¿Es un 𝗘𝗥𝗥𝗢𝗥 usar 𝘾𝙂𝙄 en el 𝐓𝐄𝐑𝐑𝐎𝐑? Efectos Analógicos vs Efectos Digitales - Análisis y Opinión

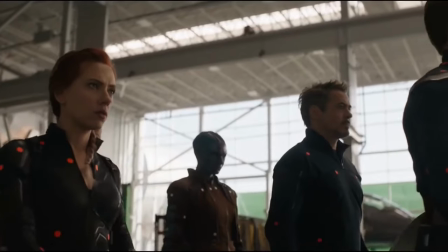8:24 Se puede hacer con CGI casi exactamente lo mismo que con efectos analógicos, de un modo tal que no notarías la diferencia.
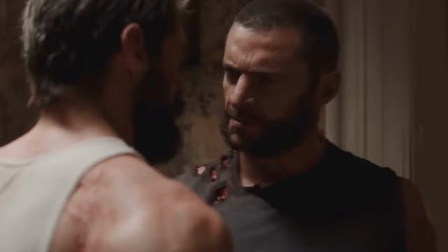8:31 Ni vos, ni yo, nadie en el público sabría si lo que está viendo es real o digital. Sin embargo, hay alguien que sí lo notaría y por eso digo casi.
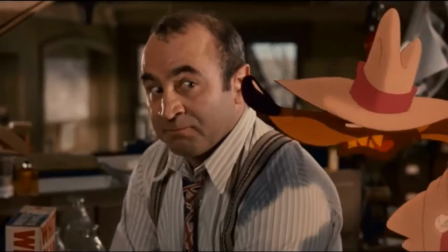8:40 Estoy hablando de los actores en la escena. Bob es un genio interactuando con personajes que no están en el set, pero no todos son Bob.
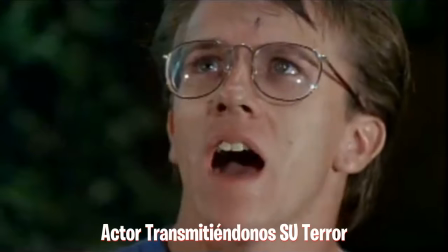8:47 El CGI puede ser buenísimo, pero si el actor no vende la trucha, se pudre en la bandeja.
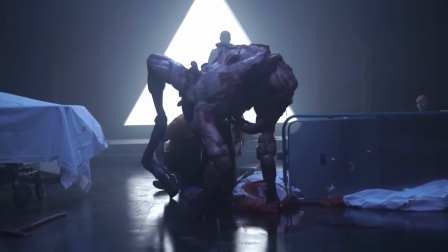8:54 Ojo, lo mismo pasa con los efectos prácticos, pero el punto a favor de los efectos prácticos es que el actor tiene una base sobre la cual trabajar.
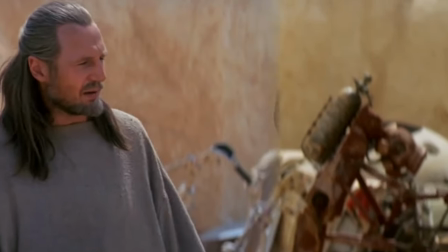9:02 Leon admitió públicamente que filmar Episode I fue desconcertante para él, y él es un gran actor.
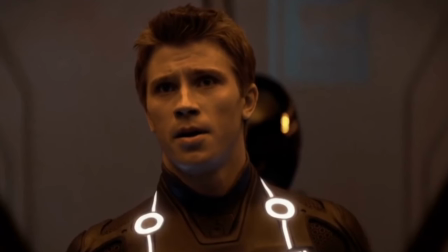9:08 Imagínate cuán desconcertado se va a sentir un actor que no lo sea.
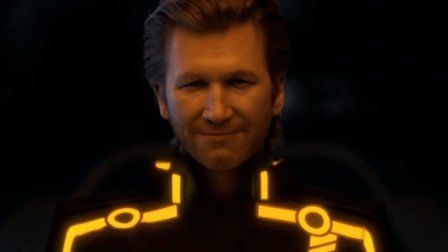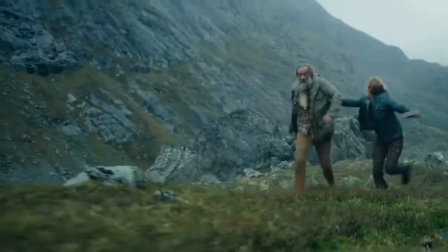9:16 Y si el actor no es capaz de creerse que hay un troll en la escena, menos se lo va a creer el espectador.
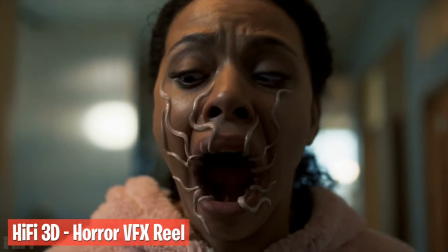9:25 Lograr que el CGI se vea creíble y coherente con la escena presenta varios desafíos.
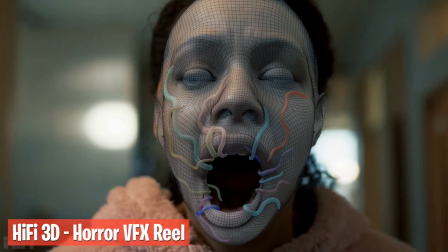9:30 Empecemos por el último que dije en el segmento anterior.
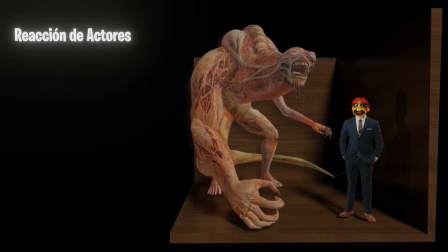9:33 Si los actores interactúan con elementos CGI, es esencial que reaccionen de manera realista. Los cineastas deben guiar a los actores para que respondan adecuadamente a objetos que no están presentes físicamente en el set.
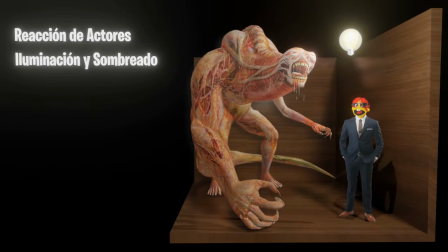9:46 La iluminación es crucial para que los elementos CGI se integren de manera realista en una escena filmada.
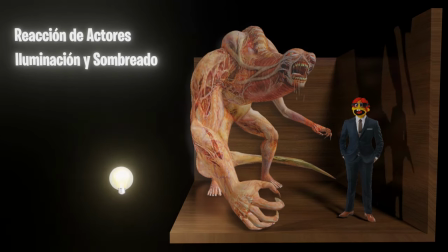9:52 Los artistas de CGI deben ajustar la iluminación y el sombreado para que coincidan con la iluminación existente en la escena real.
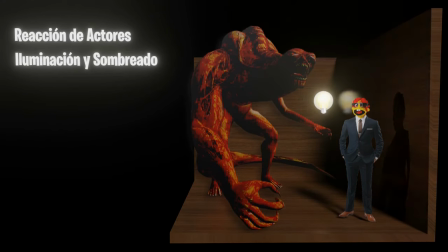9:59 La falta de coherencia en la iluminación puede hacer que el elemento CGI parezca fuera de lugar.
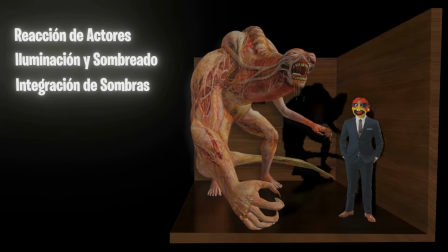10:04 Las sombras son esenciales para anclar los elementos CGI en la escena. Deben ser coherentes con la dirección y la intensidad de la luz en la escena real.
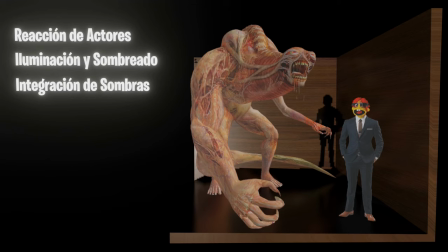10:12 La falta de sombras adecuadas puede hacer que los objetos virtuales parezcan flotar.
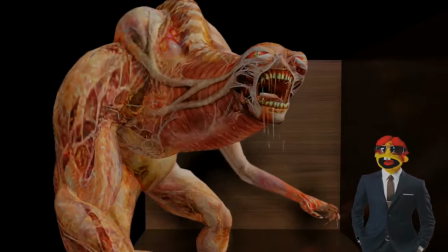10:17 La calidad de las texturas y los detalles en los objetos CGI es esencial para su realismo.
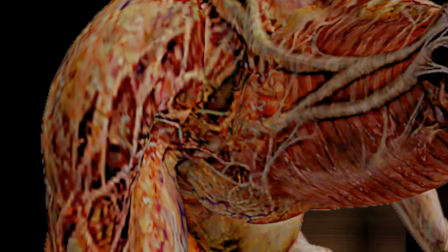10:23 Los artistas deben prestar atención a la resolución y el nivel de detalle para que coincidan con el entorno circundante.
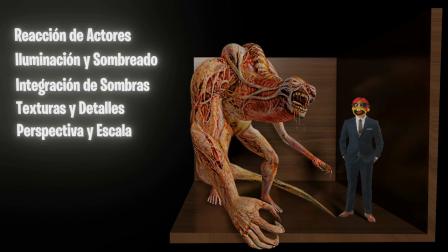10:30 La perspectiva y la escala deben ser consistentes entre los elementos CGI y la escena real para evitar distorsiones visuales.
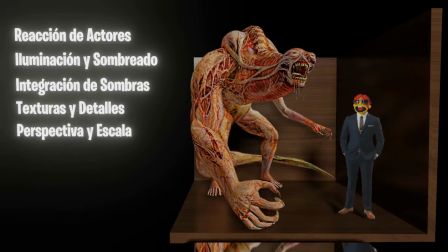10:38 Un error en la perspectiva puede hacer que un objeto virtual se destaque como falso. Los reflejos y las refracciones realistas contribuyen a la integración visual.
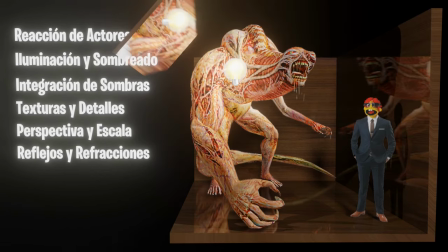10:47 Los artistas deben considerar cómo los objetos CGI interactúan con la luz y los elementos circundantes, como superficies reflectantes y cuerpos de agua.
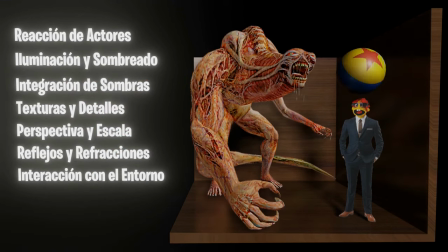10:56 Si un elemento CGI interactúa con el entorno físico, como tocar objetos o generar efectos visuales en tiempo real, es esencial que esa interacción se maneje de manera convincente.
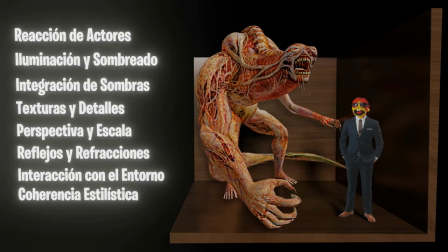11:07 La coherencia estilística entre los elementos CGI y el resto de la producción es crucial.
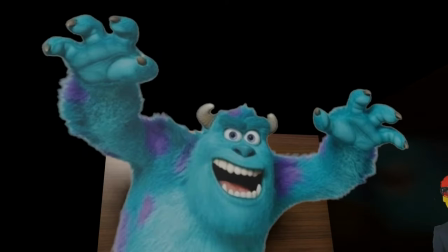11:12 Los creadores deben asegurarse que los elementos virtuales se ajusten al estilo visual general de la película.
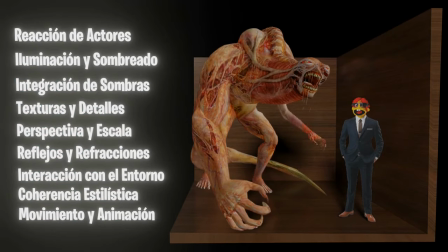11:19 Lograr una animación fluida y realista es un desafío significativo.
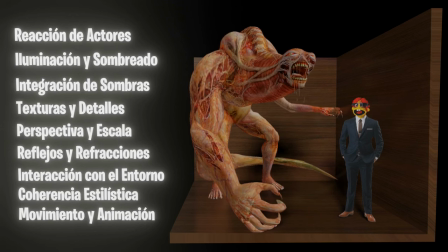11:23 Los personajes o elementos animados deben moverse de manera natural y coherente con las leyes físicas de la escena.
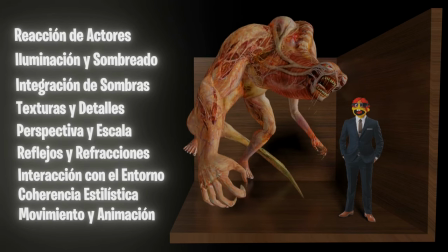11:29 La sincronización con los movimientos de los actores reales también es muy importante.
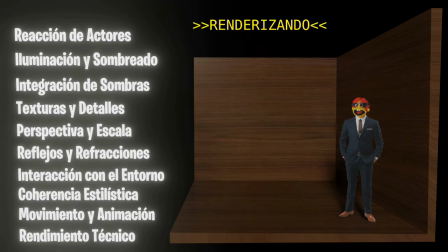11:34 El rendimiento técnico del CGI, incluyendo la velocidad de renderizado y la capacidad para manejar escenas complejas, también es un desafío.
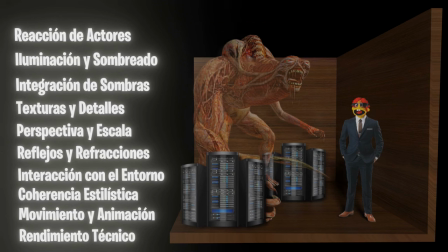11:42 Los recursos tecnológicos necesarios pueden ser significativos y con eso me refiero a costosos.
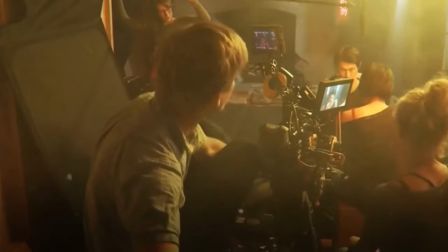11:47 Lo cierto es que la producción es más barata si elegís ir con el CGI para los efectos porque es más rápido filmar.
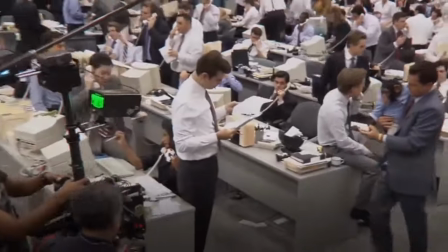11:53 Filmar cuesta dinero. Tener tantas personas en un mismo sitio durante horas cuesta dinero. ya sean actores,
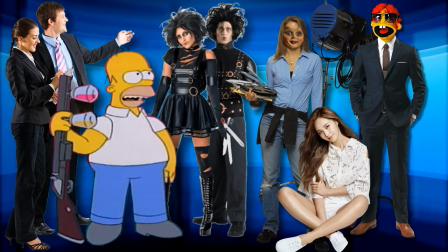12:00 técnicos, asesores, estilistas, maquillaje, continuista, cada persona que está ahí cobra un sueldo.
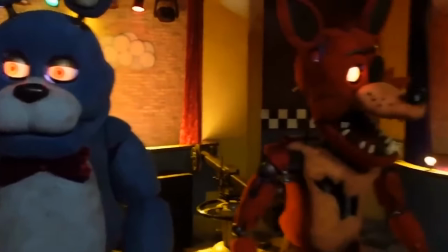12:05 Y poder filmar sin tener que acomodar el animatrónico, esperar que los efectos prácticos estén disponibles y funcionen adecuadamente, reduce costos.
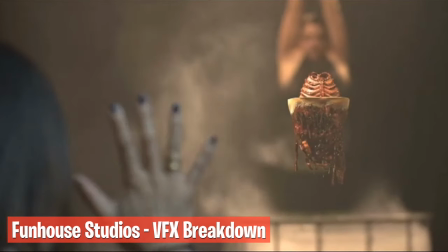12:14 Cuanto más tiempo le dedicas al CGI, mejor es el resultado. Por eso el buen CGI es costoso, porque lleva tiempo.
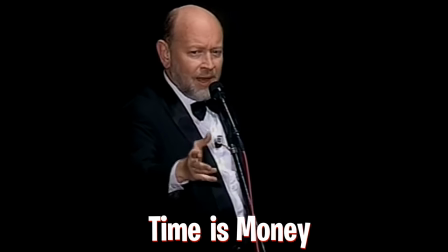12:21 Y como dice Le Luthier, Time is money. El tiempo es un money.
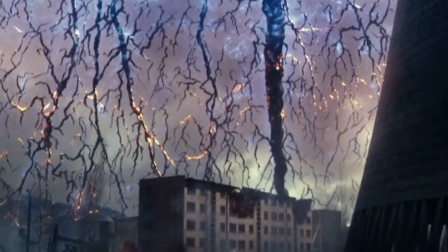12:27 No creas que ellos no saben que el CGI de la película que estás viendo es malo.